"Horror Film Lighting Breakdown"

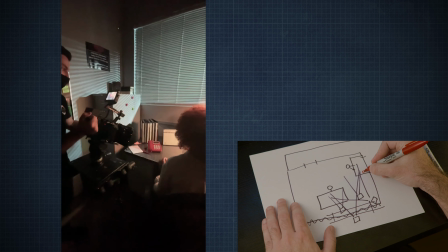There was a practical, so there's a kind of a green practical on the desk right here, which added some cool color contrast.
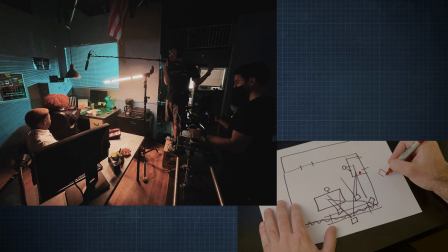I had my Aperture 120D outside of this window, kind of shooting in this way, and kind of hitting the wall with the window blinds and everything, creating some really nice kind of Venetian blind effects.
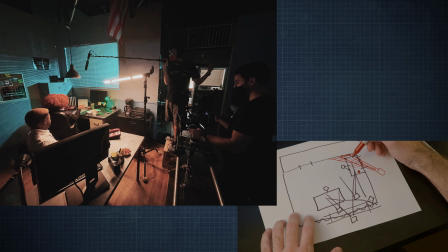So kind of a neo-noir sort of feel. So that was really, really crucial for kind of lighting the background, but keeping the light off the foreground entirely, so it feels dark but still lit. Again, that's kind of the going theme here.
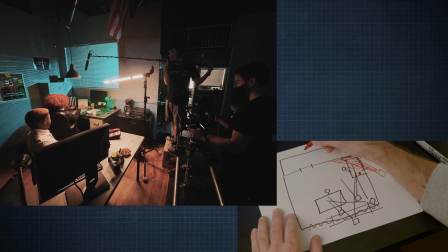So then I had a little kind of light shining on the back wall back here, my little 300-watt Fresnel.
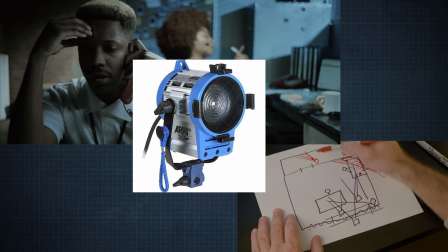Tungsten light kind of shining on the bricks back here through this wall to create a nice accent pull of light back there.
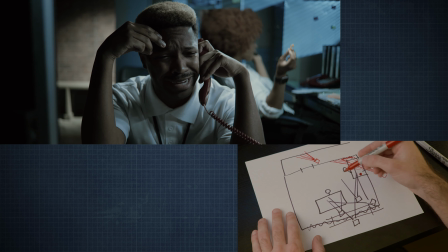Then I sort of did a top light on the both of them with a little
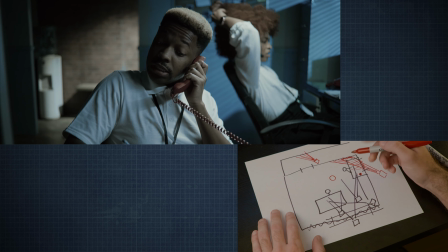sort of can light with a household tungsten bulb inside of it,
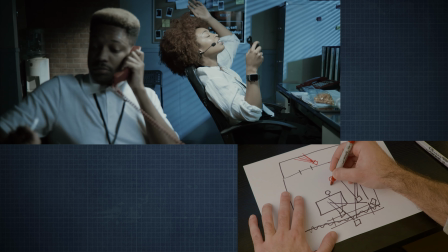hanging off of a menace arm that was kind of sticking over the whole set,
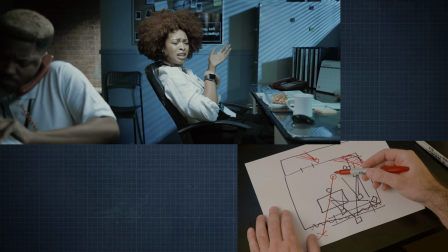off of a combo stand back here. So sticking way over the whole set, and hanging down was a little hi-hat,
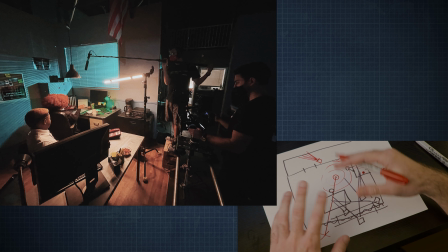which just created a little hair light on them from above, while still kind of keeping that light off of the walls themselves. And then finally, the last light that I had was one of my Astera Titan tubes. Kind of, depending on where my camera angle was, the stand was either over here, holding the Titan tube out like this,
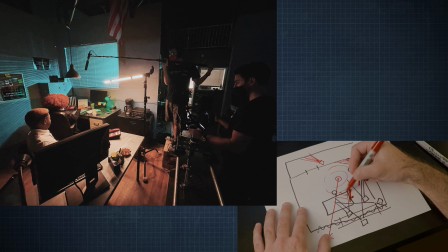or the stand was over here, holding the Titan tube out like this to either key our character here or key our character here from the side. So having this set up with a lot of the units kind of fixed in place and kind of lighting the scene instead of just lighting every specific shot separately.
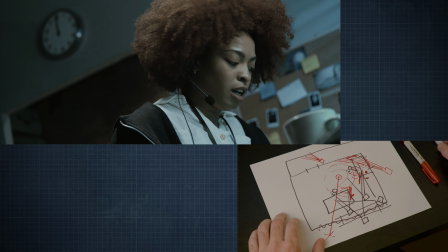For one, it allowed our actors to get up and move around.
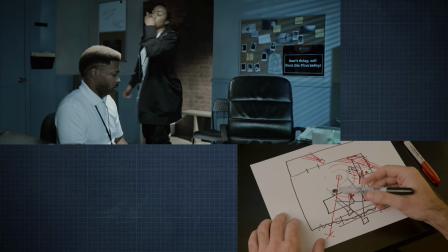So I had our main actor, in one scene he was sitting over here.
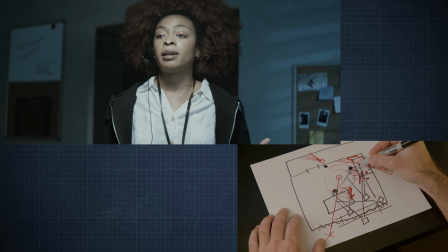In one scene he gets up and he sits in the supporting actor's chair when she gets up and stands in the middle of the room.
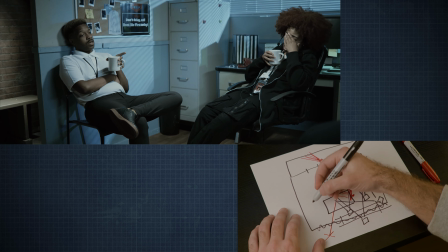So they were able to be in all these different positions. We even had a shot where the camera was over here looking that way.
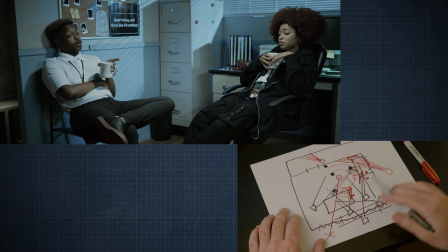So in all these different camera angles,
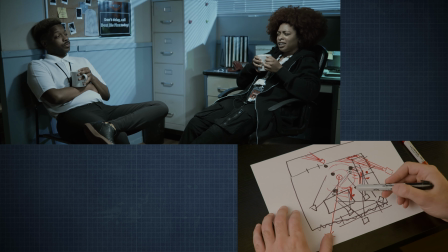I was basically able to use the exact same lighting setup while just moving our key light around on a C-stand,
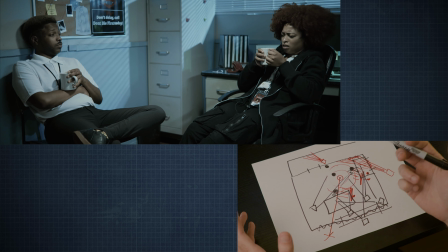which allowed us to be very mobile and get a whole lot of coverage in basically a half a day of shooting. Was all the scenes that we did in this set.
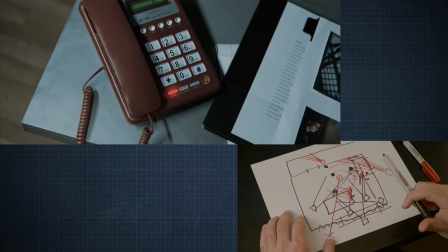And so that's a really important takeaway, not just thinking about what's going to look the best,
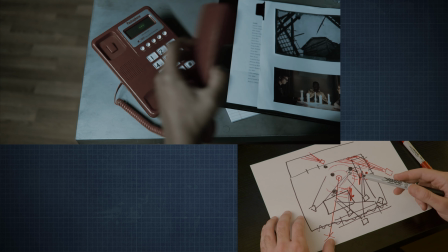but also thinking about what is going to be the most efficient and what's going to allow your actors some flexibility in their performances.
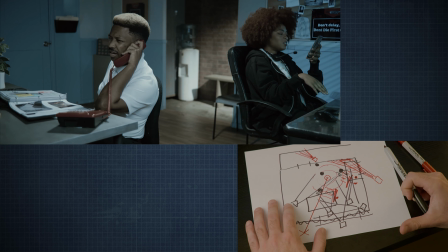So yeah, that's kind of the story behind that final setup, and I think there are a lot of really good takeaways and really good lessons
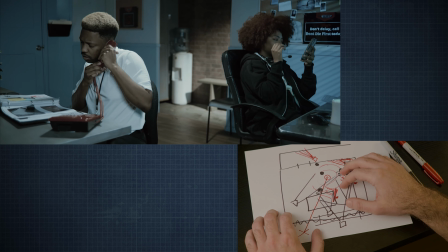and learning experiences for doing something completely from the ground up on a sound stage like this,
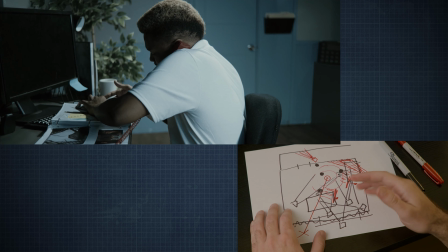getting to light a whole set, getting to work closely with a director to make sure his vision was met,
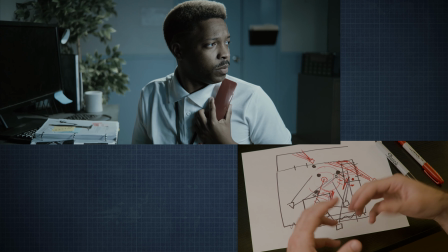and to even get to work closely with the actors and figure out the blocking together before we even finished setting it up was really,
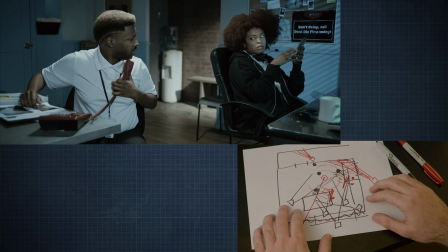really cool. So I hope you guys got some good takeaways as well from these 3 or 4 setups that I showed you.
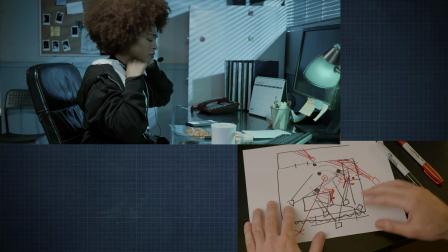And yeah, thank you guys for watching. If you have any questions, leave them in the comments. I'll be sure to answer them.
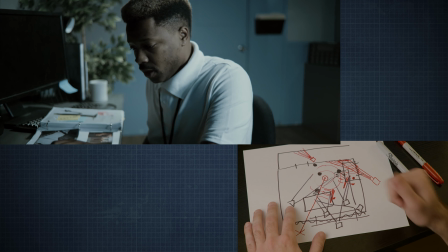And I will see you guys in the next video.